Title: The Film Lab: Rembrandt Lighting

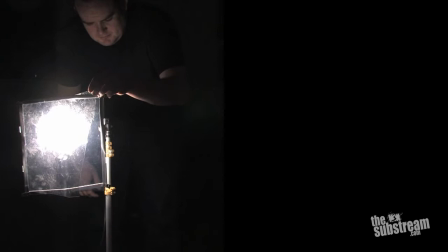(0:14)
Welcome to TheSubstream.com's first episode of Lighting Basics.
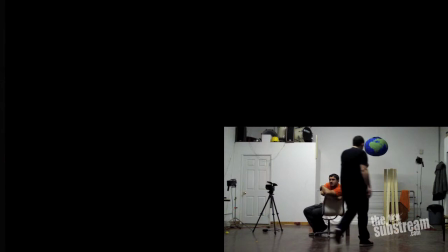(0:18)
I'm Mike, and I'm getting over the flu, so I apologize for the quality of my voice, and I'm going to be lighting my friend Rayo using a very simple,
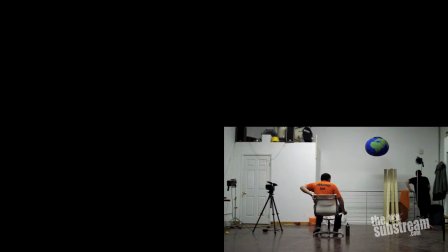(0:24)
very basic, and very common way to light for drama called Rembrandt Lighting.
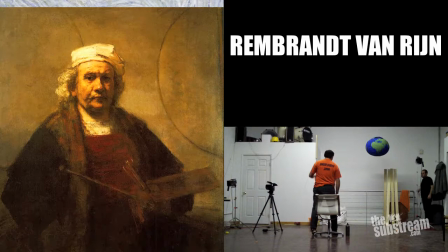(0:31)
Unsurprisingly, Rembrandt Lighting is named after Rembrandt van Rien,
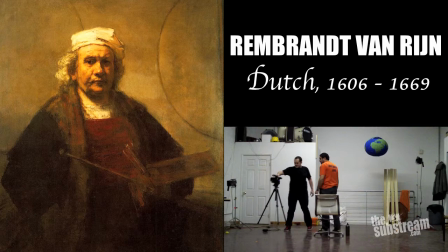(0:34)
who, aside from being tied with Van Gogh for the title of Best Dutch Painter of All Time, is known for using neat low-key lighting effects in his portraits.
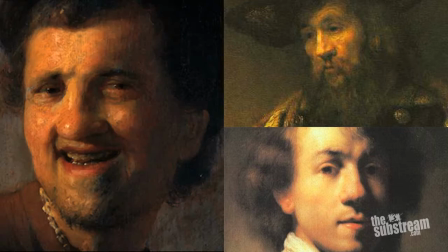(0:43)
In most of them, part of his subject's face is thrown into shadow, but not completely as some detail remains.
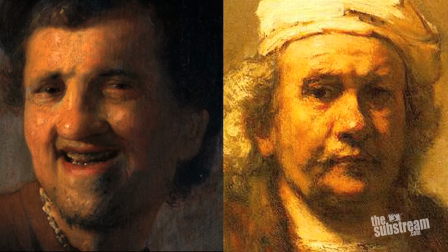(0:50)
This has led art history dudes to speculate on how Rembrandt had his studio set up.
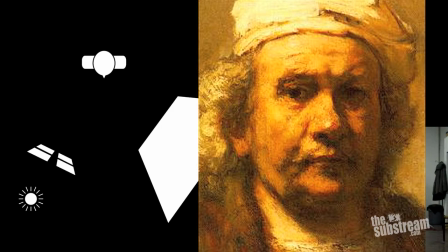(0:54)
A row of windows above eye level letting sunlight in onto a subject's face, while a white wall opposite reflects the light back and fills in some of the shadows.
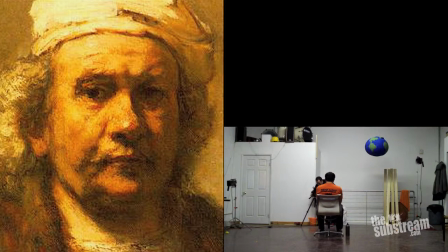(1:04)
Anyway, if you're more interested, you can go and research this stuff to your heart's content. I'm more interested in the practical applications.
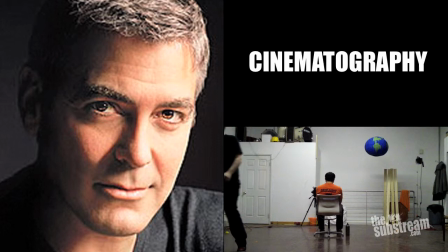(1:11)
In cinematography, Rembrandt lighting is defined as a lighting setup that produces a triangle of light under one of your subject's eyes.
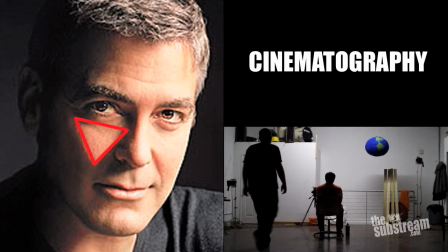(1:19)
That's it, that's all. If there's a triangle formed by the shadow of a dude or dudette's nose under their eye, it's Rembrandt.
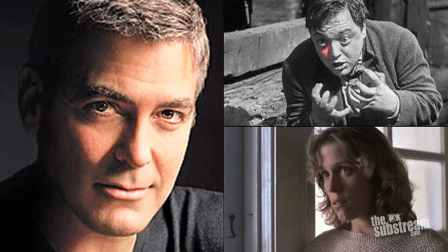(1:26)
Once you see the triangle once, you'll see it everywhere if you start paying attention to lighting, as it's everywhere.
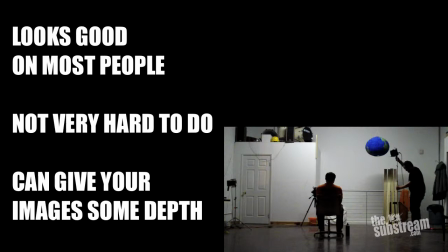(1:34)
It's a really handy thing to be able to create as it looks good on most people and it's not very hard to do and can give your images some depth as the shadows on your
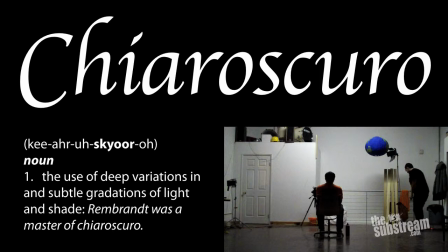(1:42)
actors faces or to get fancy the chiaroscuro the interplay between light and dark will help with modeling which
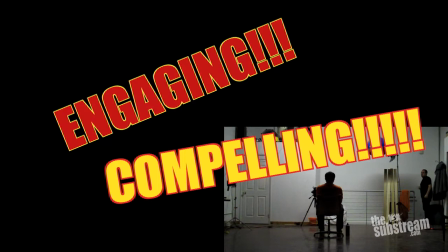(1:51)
well take our word for it will make your compositions more engaging and more compelling.
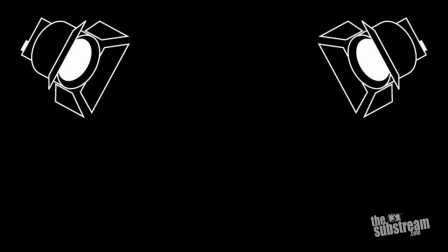(1:57)
You can technically create this kind of lighting with one light and a reflector but most people do it with two, and we're going to use a third light just for fun.
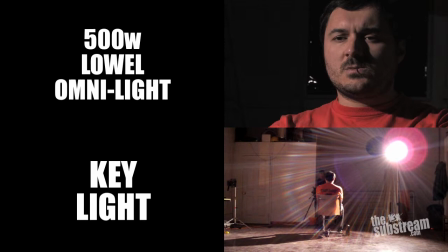(2:05)
It all starts with the key light, which in our case is a 500-watt Lowell Omni light, naked, up and to our model's right.
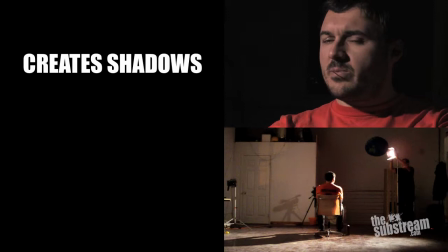(2:14)
This is the light that's going to create the shadows, and it's also the light that's going to be used to determine the exposure of the shot.
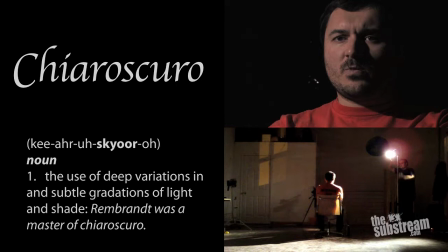(2:22)
As you can see, we've got some pretty intense chiaroscuro going on, but the shadows are so dark that it looks kind of distracting, so we're going to lighten them up.
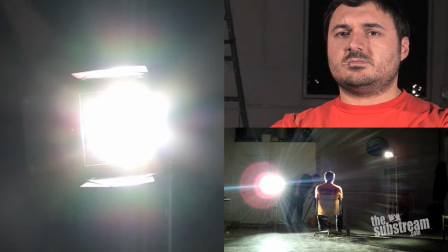(2:32)
We'll do that with a second Omni, which is going to serve as our fill light. Naked, the light just blasts the other side of the face and all of the modeling,
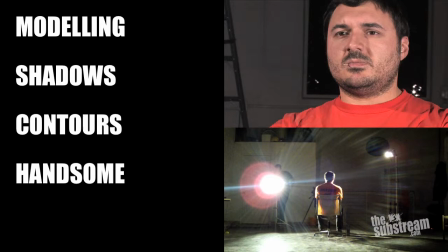(2:41)
all of the shadows that show the contours of handsome Ryo's face and help to give it depth, just disappear.
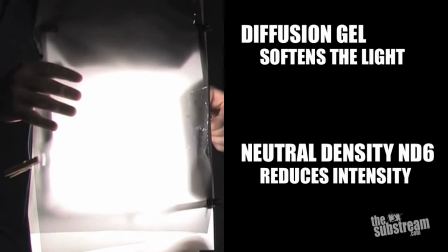(2:48)
So what we do is throw on a bunch of diffusion and a couple of neutral density gels to reduce both the intensity and the hardness of the light.
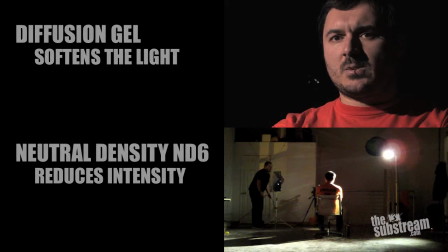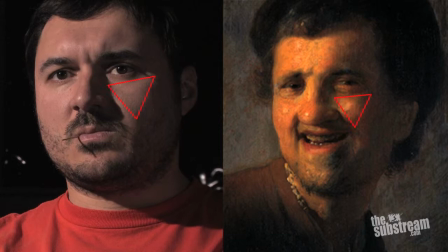(3:02)
Now we're seeing something close to what Rembrandt kept painting. Generally speaking, and this is kind of counter-intuitive, so listen close, but generally speaking you want to favor this shadowed side of the face when you're shooting.
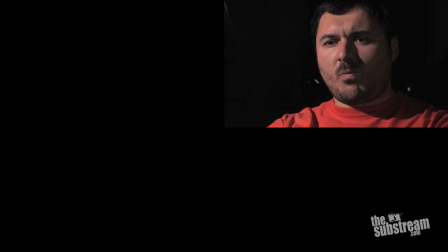(3:15)
Light the far side of the face, especially if you're looking for drama. What remains is to transform our Rembrandt setup into a standard three light setup.
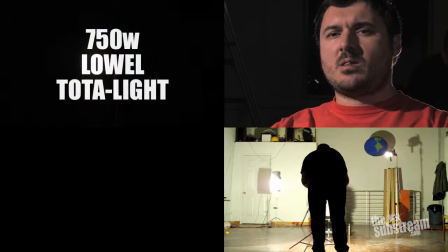(3:25)
We're going to put a third light, a Lowell Tota, behind Ryo, shooting towards the camera.
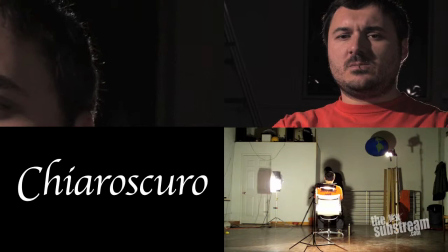(3:31)
What this will do, hopefully, is rim Rayo's unlit shoulder and hair with a little bit of light,
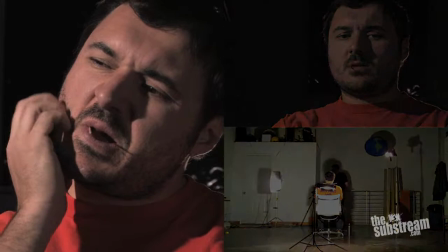(3:37)
again providing some chiaroscuro and helping to pick him out from the dark background.
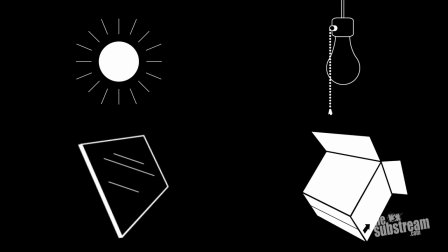(3:43)
It's that simple, really. You can do it with one bright lamp and a piece of white cardboard, or the sun and a reflector.
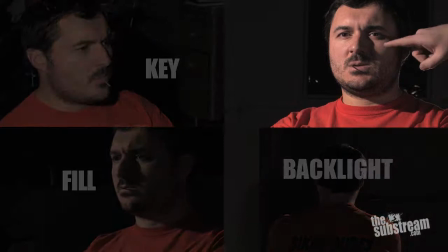(3:50)
Key, fill, and if you like, a backlight. Thanks for watching.
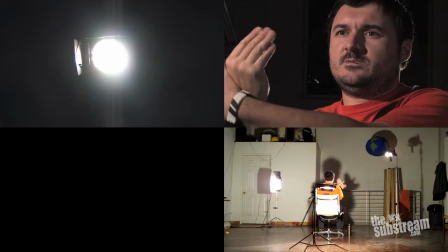(3:56)
If you have any questions, head over to our forums and ask away.
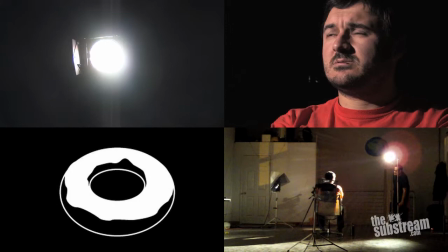(3:59)
and the first person to name a film that successfully used Rembrandt lighting will win a donut that I'll mail to their house